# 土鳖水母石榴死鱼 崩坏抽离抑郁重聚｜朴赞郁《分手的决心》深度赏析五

我们觉得特别美好的东西就是把最终的目标退而求其次我们说我们追求到这个就好了那你退而求其次的这个东西只要不是最高阶的我们都叫做偶像不是一个好的意思的偶像
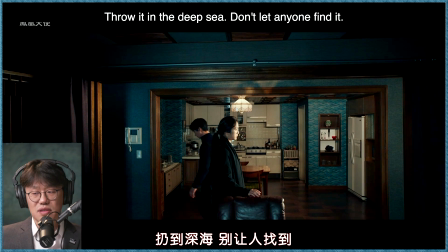(49:32)
什么是影视的偶像而是说偶像本身是一个人自己所雕琢出来的一个东西自己拜自己所创造的东西那叫偶像拜偶像
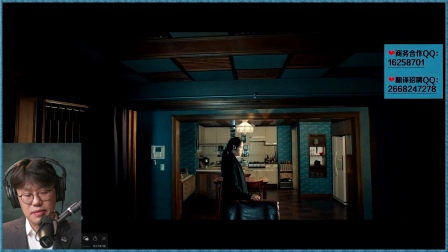(49:47)
然后他就说我这个镜头就继续往外拉然后感觉就是已经又沉入海底了对吧刚才机位在这个这是一个比较正常的构图
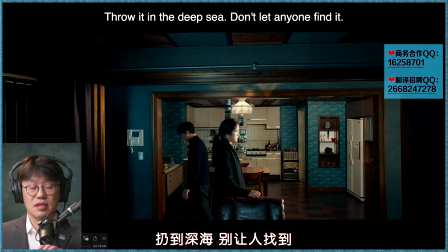(49:59)
后面人就越来越站在画面中这个垂直比例就越来越小
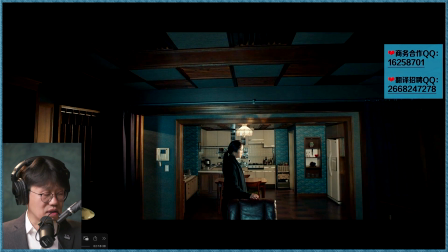(50:05)
这也是某种程度上瑞莱最后的终局
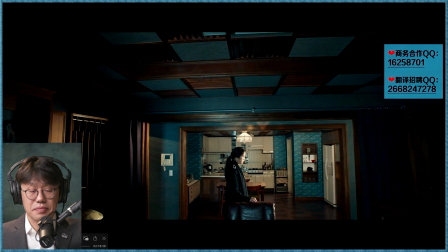(50:09)
它沉在水之下了压迫感就非常大了这就是水水的意象瑞莱把这彩菌剩下来
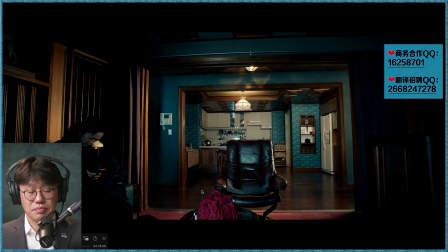(50:23)
留下来的衣服这是他唯一觉得留在他这的东西查一查刚才他不知道这词是什么意思
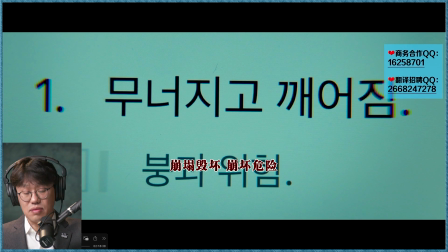(50:35)
我也不知道这啥意思我不知道这中文翻译的准不准
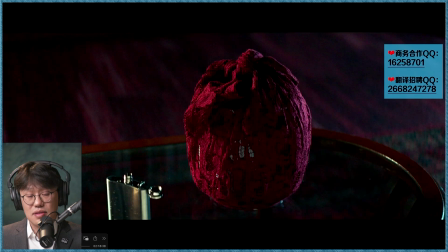(50:40)
他这个地方的流泪和第一次的流泪不知道有多大的差别
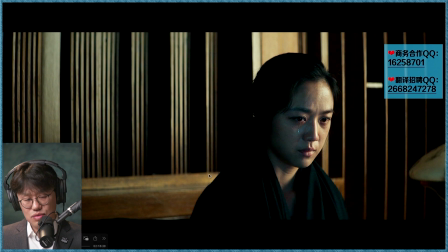(50:46)
第一次是因为他说出来他对海军的爱情
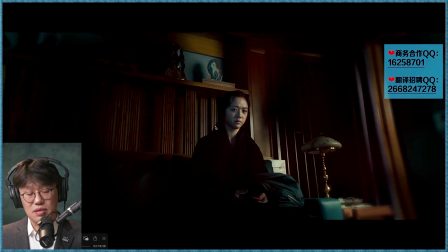(50:52)
这个时候当然爱情再次幻灭然后幻灭他为什么要盯着骨灰罐
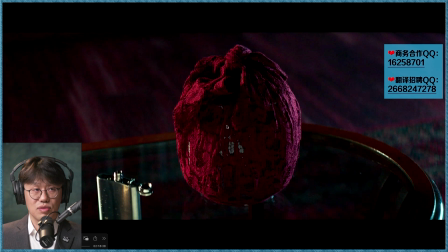(51:01)
就是说我在韩国的可能所有的梦想都可以破灭了但是我有一件事情我需要做的这个酒罐酒壶是海郡的对吧这个是他在山顶上又重新体会了一把
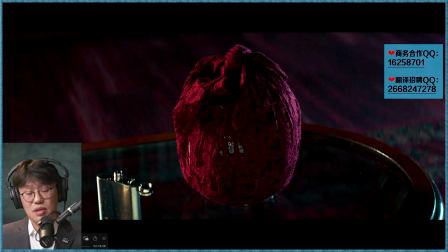(51:19)
齐先生的路他也不再想学他了对吧我没有必要再去占据你原来失去那个丈夫的位置海郡有一种倾向就是说每一次其实都试图在瑞莱失去一个丈夫的时候他就以某种程度的角色去补充那样的一个缺席用各种的物件
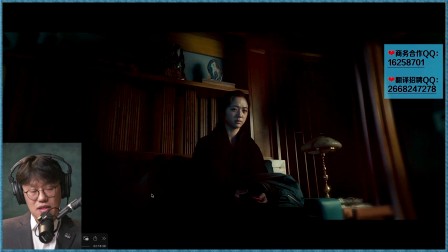(51:44)
也是这种他想他想占据那个位置的一个愿望的表现
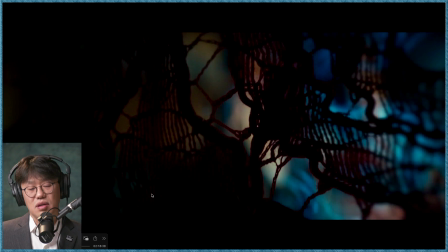(51:51)
这个镜头就非常诡异了从骨灰盒里头然后前景然后小变焦这几乎是你也可以说是神经网络对不对就好像说一个眼睛里头的血丝
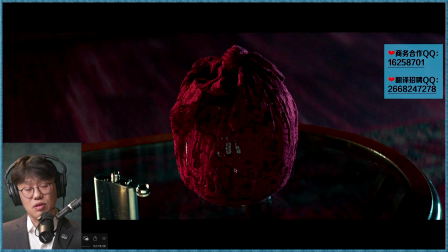(52:10)
我是想可能这个地方多多少交代后面他要去除头山的这样的一个情节
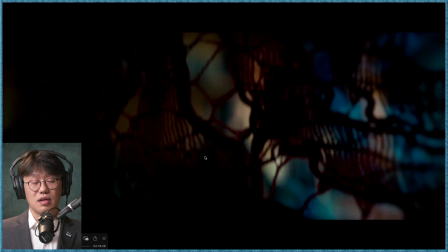(52:14)
但是总体来讲这个镜头更好地说明了死亡凝尸的这样的一个可能性
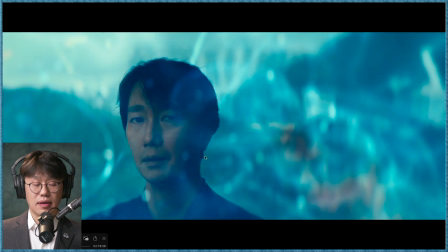(52:23)
叠化转场
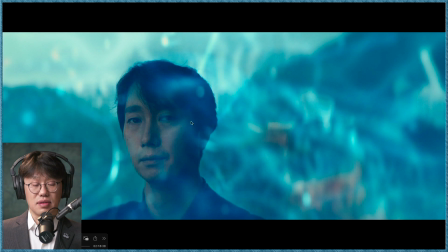(52:26)
然后也是水里头的这叫什么当时瑞来跟他讲的你不喜也不悲对不对然后你也没有什么也不用看
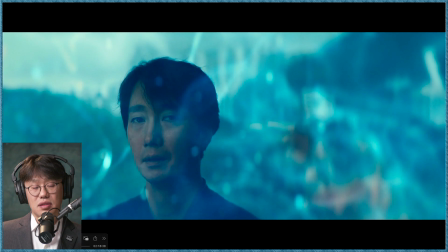(52:39)
什么也闻不到你就是个水母他想起来那些事了因为他的痛苦太大了然后这个时候他也抑郁了
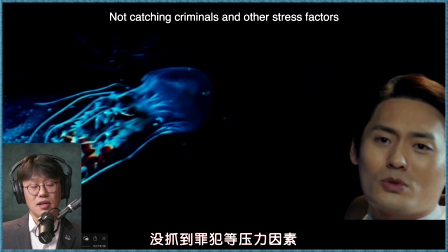(52:48)
那这就是水母在那场戏和这场戏的呼应但是很诡异的是说原来是他老婆带着他
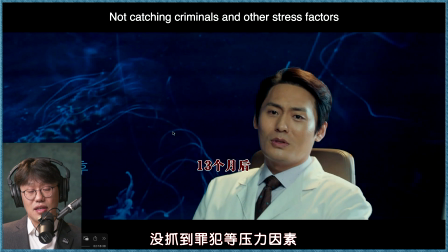(52:56)
一定是他老婆带着他来去看病的对不对他老婆那种就是说连抽个烟都是特大的事
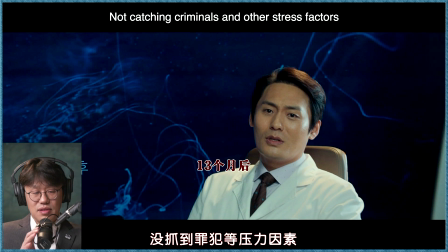(53:02)
赶快打电话解决问题何况我老公抑郁了那当然得用一切科学的办法了然后学理科的对不对这个世界都是我们可以改造的人出了问题我们想不想用科学的方法去解决真的能解决吗那是科学能解决的事吗